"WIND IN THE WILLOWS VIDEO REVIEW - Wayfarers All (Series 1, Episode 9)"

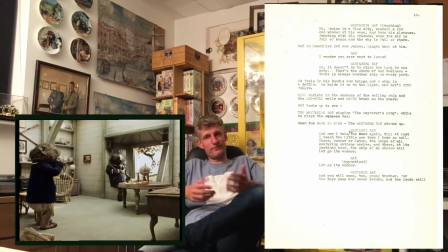And now we're taken into this wonderful song, same title as the episode, Wayfarers All, available on CD and on iTunes.
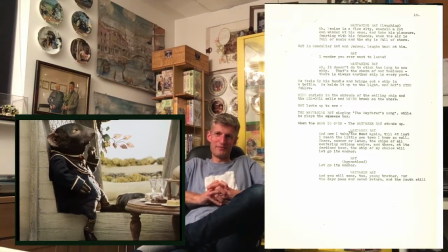the complete track.
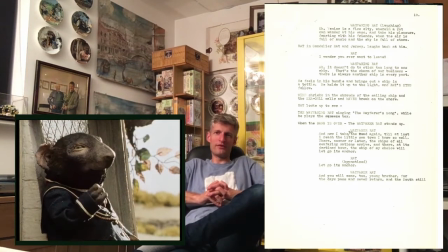Beautiful, haunting song that Hopwood and Rowe wrote.
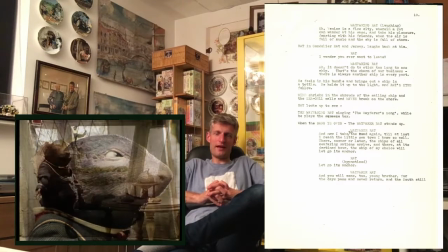And it just absolutely captures that kind of, like I said, that haunting quality, this kind of,
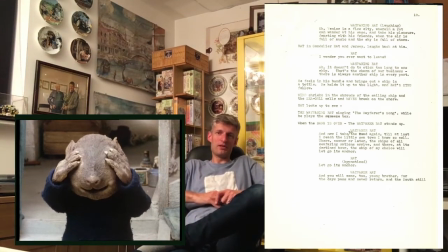it's basically Ratty's being hypnotised. He's being called away. But who is this character?
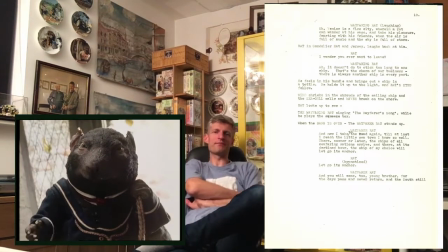I mean, he is in the book, he's a very mysterious character. And why does he want Ratty to follow him so badly?
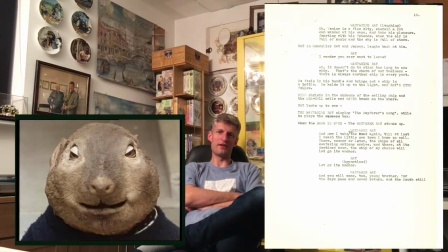He's just basically trying to say this is, this is the life for you.
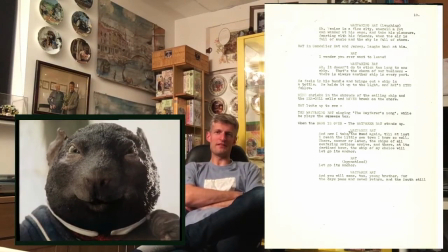You want to travel and experience feasting on ships and things and travelling and going from place to place.
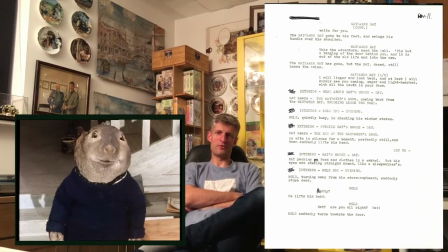I did find it, very, felt slightly on edge watching this as a child, but that's part of the attraction of it.
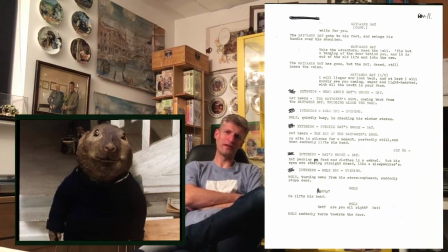And I always thought that he was voiced by Michael Warden.
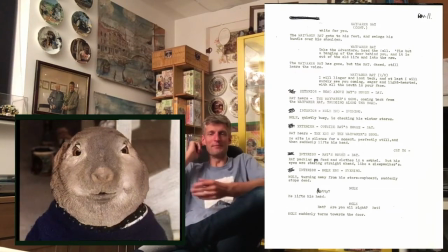I always thought, oh, that's Badger, I can hear there. My mum did. My mum always was convinced that's Michael Warden. And it wasn't until we actually concentrated on the credits and realised that it's Jack May.
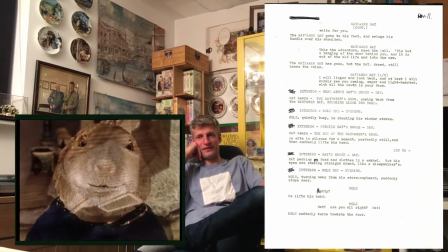It's the only voice he did for any Wind in the Willows episode. And he's most famous for Cosgrove Hall, of course, as Igor in Count Dracula.
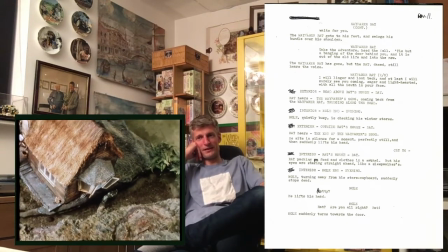But of course, he did this first. So I guess they knew how
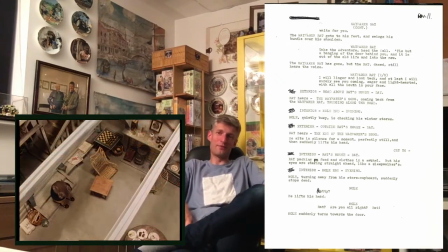good he was at doing voices and how good an actor he was to cast him as Ebor, thanks to working with him.
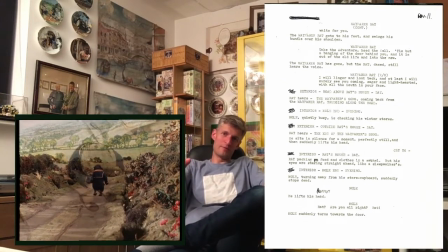This is beautifully shot as well, where the camera moves and dissolves back to Ratty.
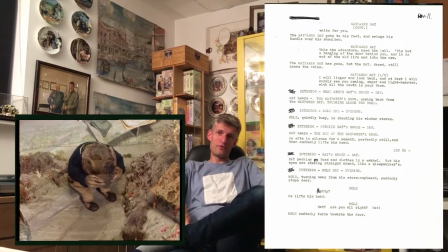And notice how the camera is always moving as we go back to the wayfaring rat.
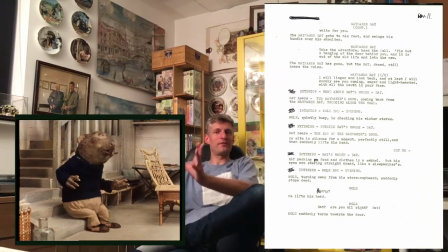It's this sense that he's moving, so the camera's moving with him, and I really like that.
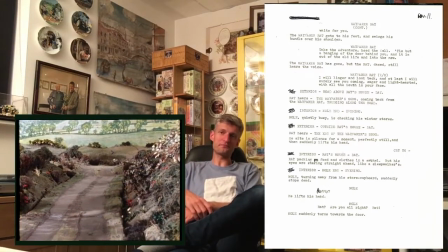Rat is static at the moment, and he gets further in the distance.
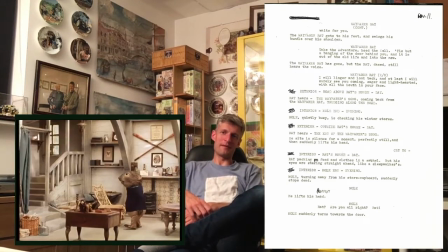Beautiful. And whoever animated this, I mean, Chris Taylor's team, it's his usual team,
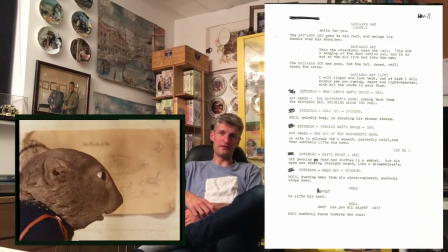but it's beautifully done of Ratty in a trance.
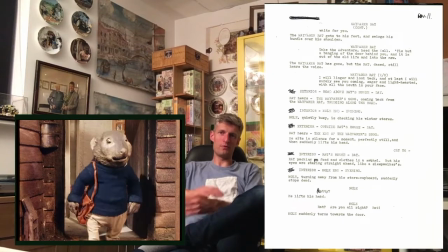Quite difficult to do, you know, when you're doing a walk cycle, you want to get a bit of a bounce and,
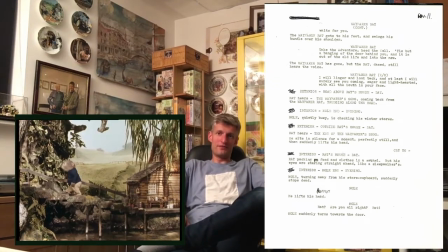you know, get the character across, but in this case, you've got to be removed from the usual character.
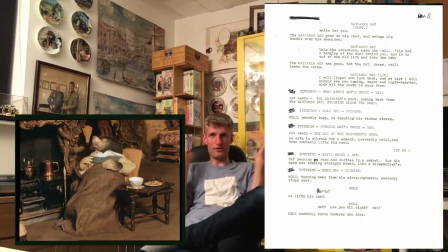Ratty is completely in a trance, so you've got to minimise the action that you do with him.
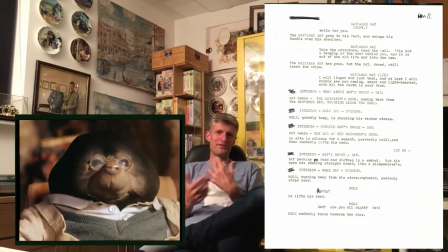And I love how we cut to the coziness, the warmth of Mole End.
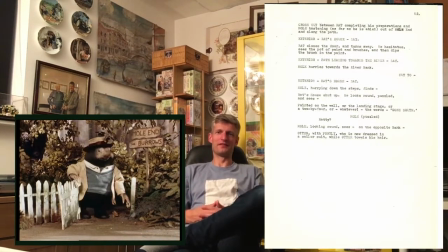And Mole, the fact that he's got a blanket, almost suggests there's kind of cold weather coming.
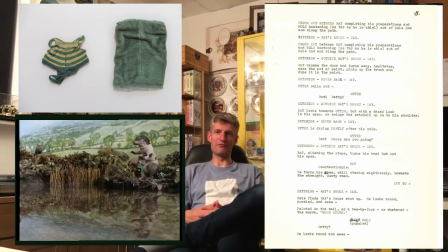And to be honest, summer at the moment isn't that great. We've had a lot of rain. I'm hoping it's not the true end of the good summer weather.
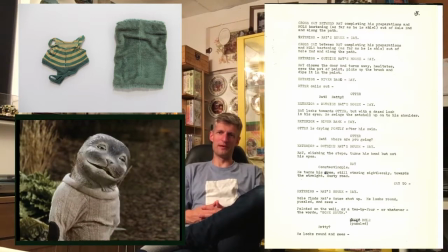I'm hoping it's going to be a good September.
Going south.
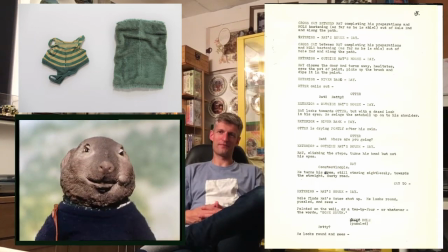Constantinople.
So there he is, still in a trance.
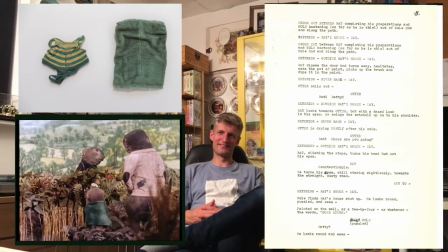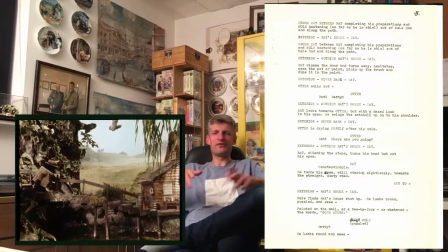Lovely movement of portly head there, how we carry the cup, turns round and he's still turning, and it's a very comfortable cup.
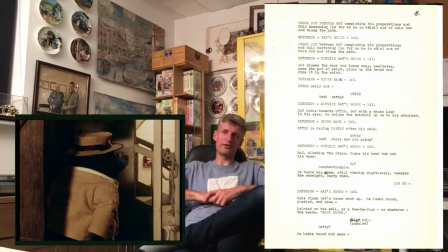And they're the kind of cuts you want all the time, you know, you want to guide the audience. Lovely.
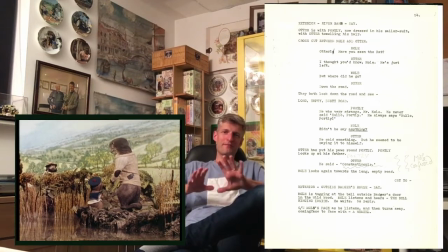I like the silence, I like that we've had that mysterious music and now there's just silence.
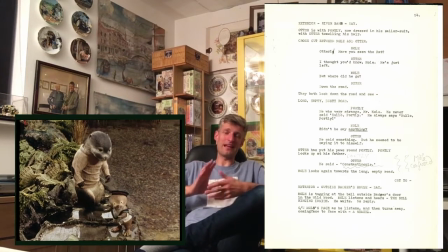And Ratchet's just walking, music would have killed it, so again, so well directed, so well edited.
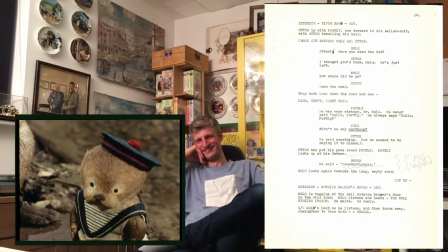This is the comedy with the portly. Always used to make my dad laugh at that.
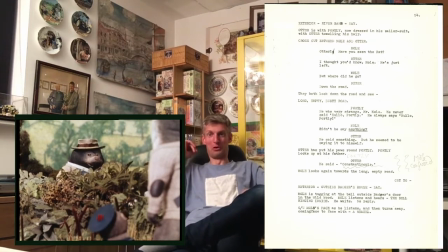Hello, Portland.
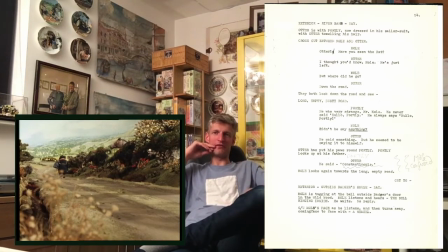So this is good writing as well. This is good character development of Mole.
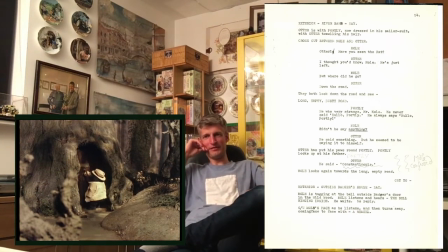Where would Mole go first advice? Of course, it would be Badger. But staying true to the instincts of animals, how they behave.
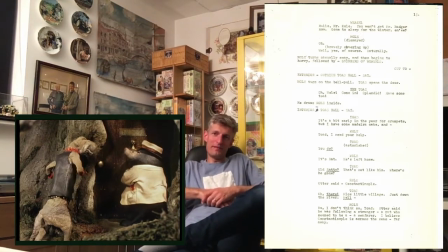He's hibernating already as well.